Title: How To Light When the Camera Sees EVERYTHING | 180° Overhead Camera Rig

So when the rig crossed the light here's the light pretend this is the light this is the rig going up and above right there's only maybe one or two frames because our light is so focused looking on our scene this is our scene that there's only maybe one or two frames that the rig crosses the light so you don't really notice the shadow of the
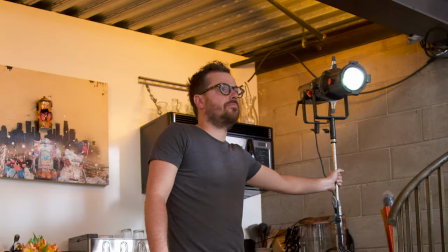278s
rig crossing the light while it's trying to light the scene if we had
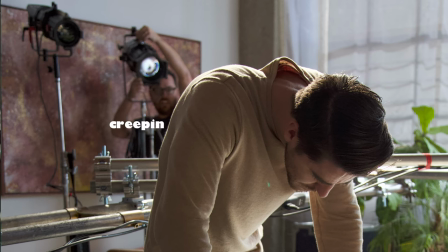284s
bigger lights you'd probably see the shadow more easily to key most
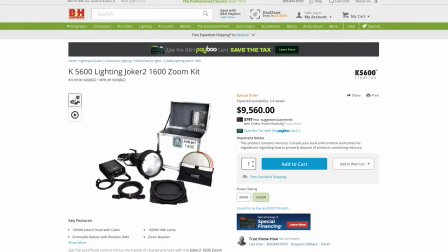289s
of the daylight scenes here we used a joker 1600 with a wide-angle lens up
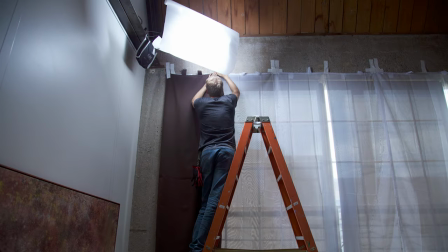294s
just in the corner of the room it was next to the window so it mimicked window light coming into our scene this was our key for most of the scenes but we changed it up one we did a scene with cts over the joker and then we used a wide angle beam on another and then a more narrow angle beam on another so it felt like different times of the day cts for like sunrise and
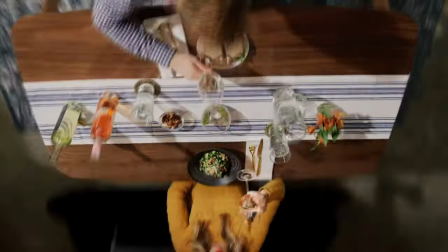316s
then we had a harsher beam for when the sun's up a little bit higher and then maybe when the sun's about to pass the window we just got a wider angle beam so we're trying to mimic different times of the day with our joker 1600 up in the corner for our daylight shots and for our nighttime shots we bounced an s30 off of an ultra bounce which just gave us like a more soft more natural practical kind of feel like you had
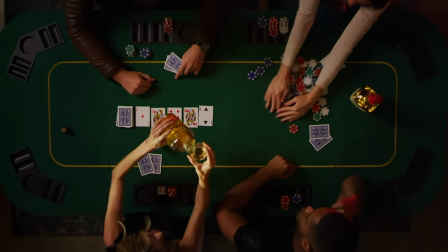340s
a couple lamps on in the room that was the idea for the nighttime scenes now even though you probably didn't see the shadows from the rig I
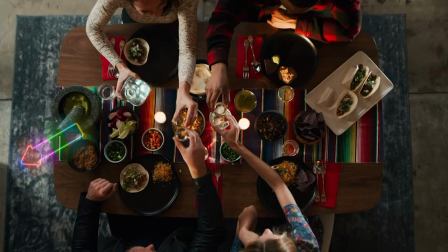348s
feel like you kind of you kind of feel it as you see it even though that's really fast even though it's motion ramped and speeding through
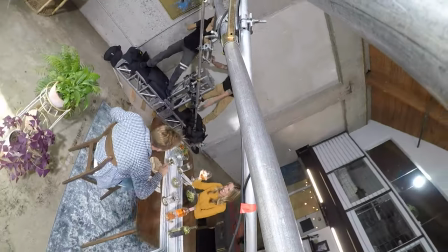356s
the times where light is shooting through and the rig is shadowing on our scene you still kind of feel it it's not perfect and I really want this to be perfect so next time this is what we're gonna do all right so here's our scene okay let's say that this we're not looking
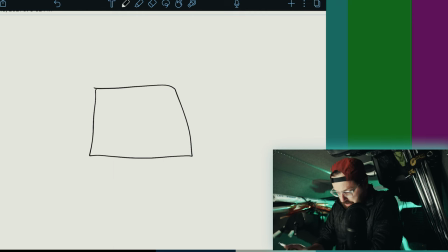372s
straight down right this is our table terrible looking table but here's our dishes blah
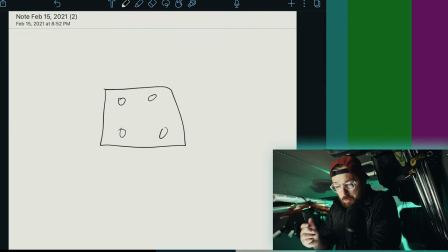377s
blah blah cool and now we're gonna have our camera rig right this is our camera rig we're gonna go across and we're gonna go across here it's kind of going off the page whatever we got ladder truss all right this is how we did it ladder truss ladder truss ladder truss that was terrible ah here we go now our lighting rig this is how we're gonna do our lighting rig and this gonna blow your mind so we have these
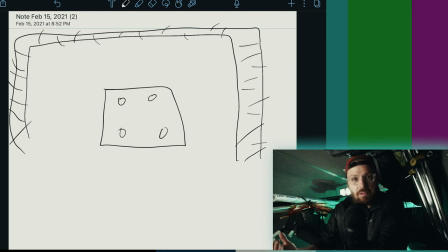406s
poles imagine you're at a playground okay and you have a circle like this like a pole that you can hang on right this is like a piece of metal like a speed rail but it's curved okay so this is
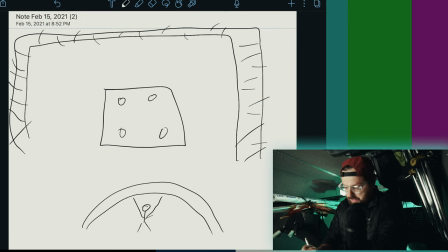421s
you and you're tiny and you're reaching up to it and it looks huge the speed rail is a lot smaller right it's this little pole like this okay now imagine that sideways okay so here's that
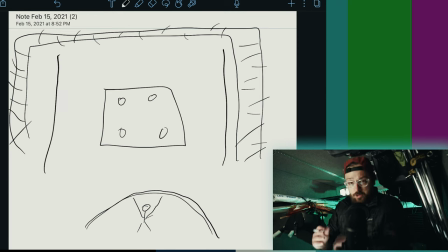436s
pole here and here so when the rig moves like this this is just on the inside just a little bit smaller sorry our cove is like this so let's let's draw that that's just gonna make more sense to drawing but remember these
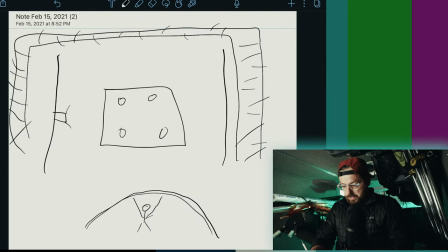456s
are our lights so now our lights are here and they can shine into the scene here in our ladder truss as it goes across the scene never touches our lights it's just on the outside of our light
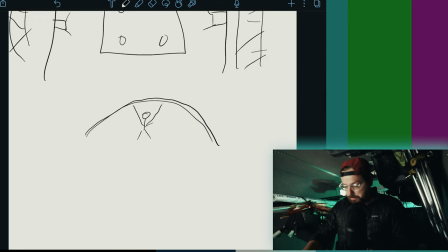470s
so it's never crossing it like it was before all right now let's do a cross-section this looks terrible just bear with me here's our table right here's our legs to our table here's our people and they're here they're eating they're happy they're dilapidated stick figures but they're super happy about it I'm not an artist as you can see all right so here's our light rails we have one
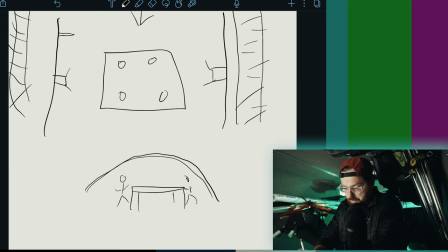494s
on each side remember light rail here light rail here remember we got more lights shooting in pretend these are lights doing this very fast okay here's our rig let's pretend our rig is straight up well no let's pretend it's like right here all right here's our rig,